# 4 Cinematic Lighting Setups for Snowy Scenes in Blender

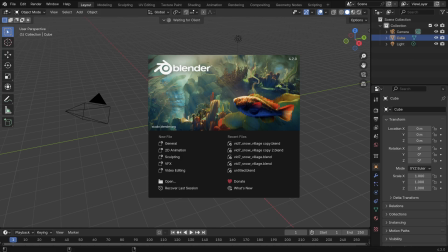In this video, I'm going to show you how to create different atmospheric lighting setups in Blender, including night, cloudy, dawn, and morning.
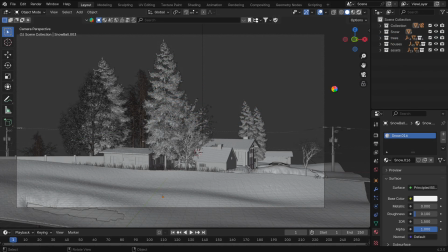I've already got a basic snow landscape modeled, and I've used the Real Snow add-on to apply snow on surfaces.
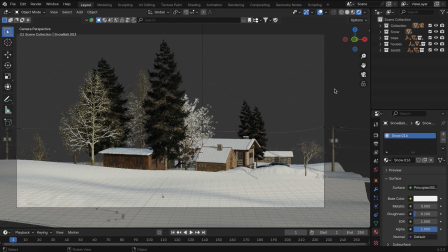For some assets, I've used Blender Kit, and you'll find the links to both add-ons in the description below. So let's get into the lighting. I've used volume lighting, and it's really what gives the atmosphere its depth.
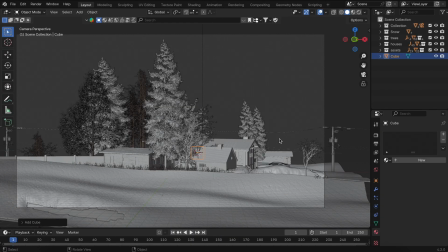First up, I'll create a nighttime atmosphere. So I'll start by adding a cube and scale it so it covers the entire scene.
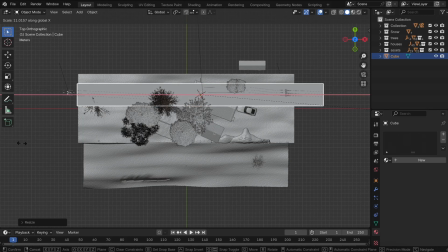This is going to be a volume box.
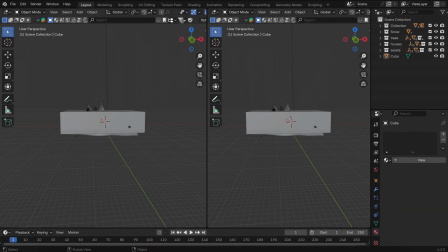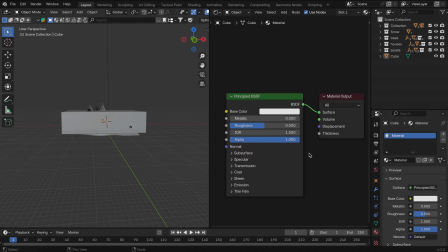Create a new material for the cube, delete the principal BSDF node, and instead use a principal volume shader.
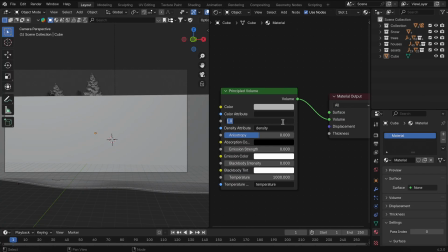Adjust the density to control how thick the fog looks.
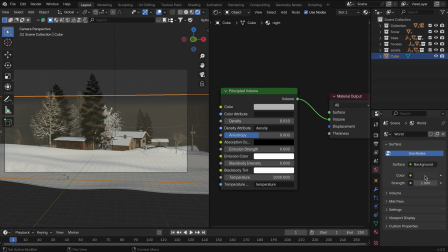Now in the world properties, change the background color to a darkish blue tone, something that feels like a winter night.
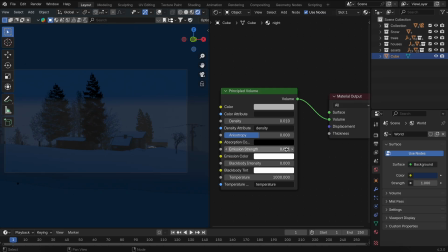Back in the cube's material, use the emission slot in the volume to give the fog a glow that matches the night tone.
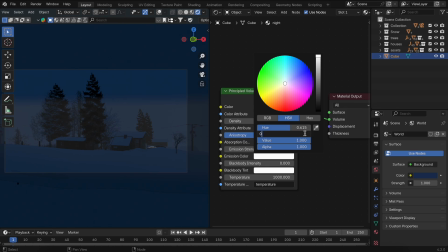This makes the horizon look better and adds a thick fog. Right now everything looks like it's fading into the fog, which is perfect.
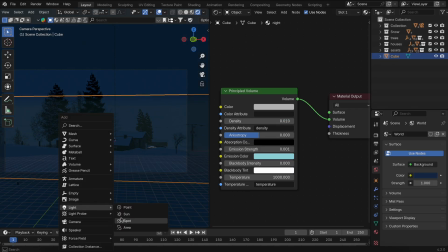Add an area light to light up the foreground.
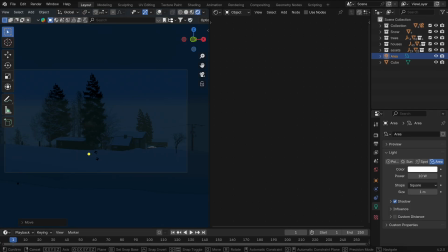I have set the distance, power, and color to make it look like it's being gently lit under the moonlight, and nothing too bright.
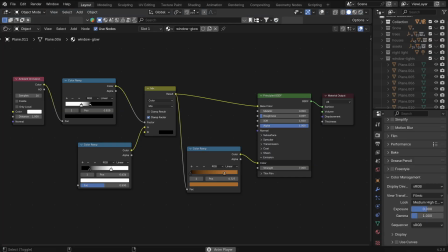I also added some glowing window lights using simple planes. I'll flash the node setup I used here. It's a basic emission setup, but it really helps sell the night mood.
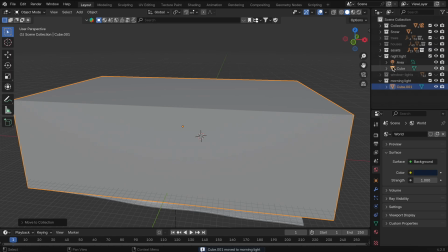Now once I'm done, I'll place both the cube and area light into a new collection called the night light.
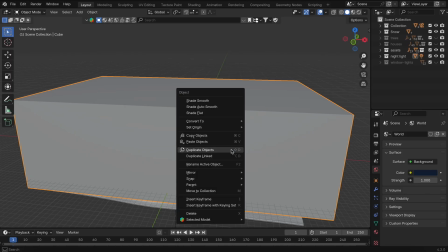Now I want to keep using the same volume cube for other lighting scenarios,
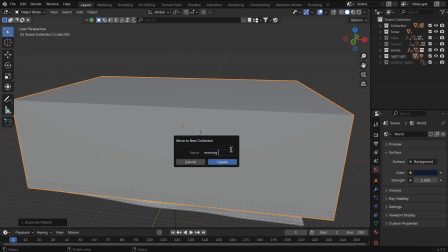so just duplicate the cube and press M to move it to a new collection called the morning light. In world properties, switch to a new sky texture. This gives a proper morning sun environment.
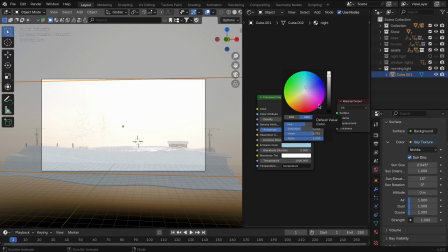Then create a new material for this cube and again use principal volume. Add a soft emission color that matches the color of the rising sun. This really brings the summer morning glow.
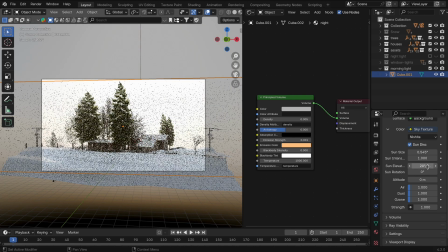Set the sun elevation and rotation and tweak the ozone in the sky texture.
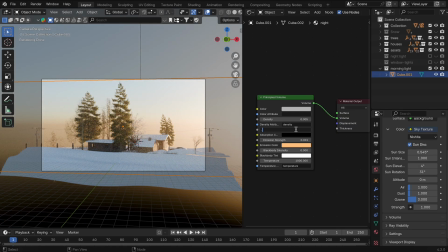Increasing it gives those nice bluish shadows. Also increase the anisotropy to stretch out those sun rays a bit more.
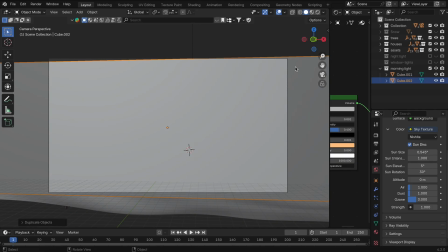Next, duplicate the volume cube again and move it to a collection called Cloudy Light.
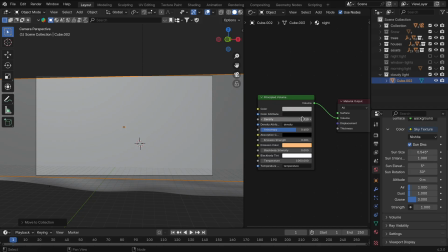For this one, set a new material with a bit more density. In world properties, load up an HDRI from Blender Kit.
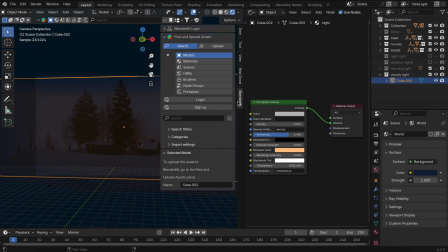It's called Mud Road and it gives a great cloudy overcast look.
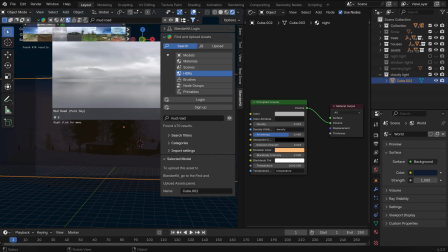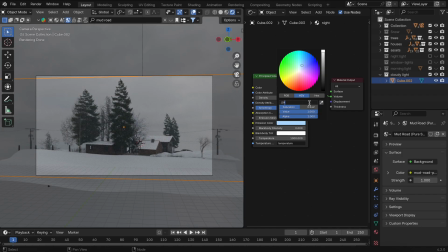Adjust the emissions so it fits that vibe, kind of gloomy but still natural. And a more dull emission color, something soft and blue.
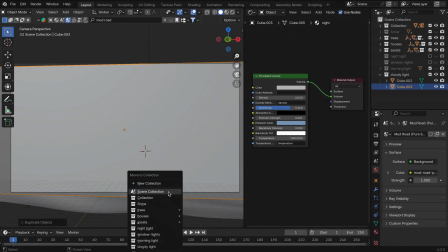Now for the final look, we'll mix the previous lighting scenarios. Duplicate the cube again and move it to a collection called Lights.
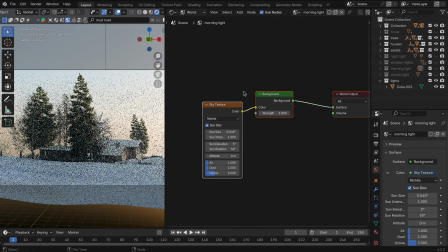In the World Shader Editor, copy the sky texture from the morning setup and mix it with the cloudy HDRI using a mix node.
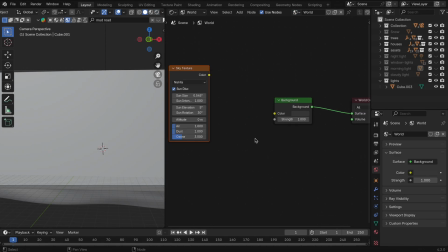That way I get the directional sun and the soft dome light feel from the HDR.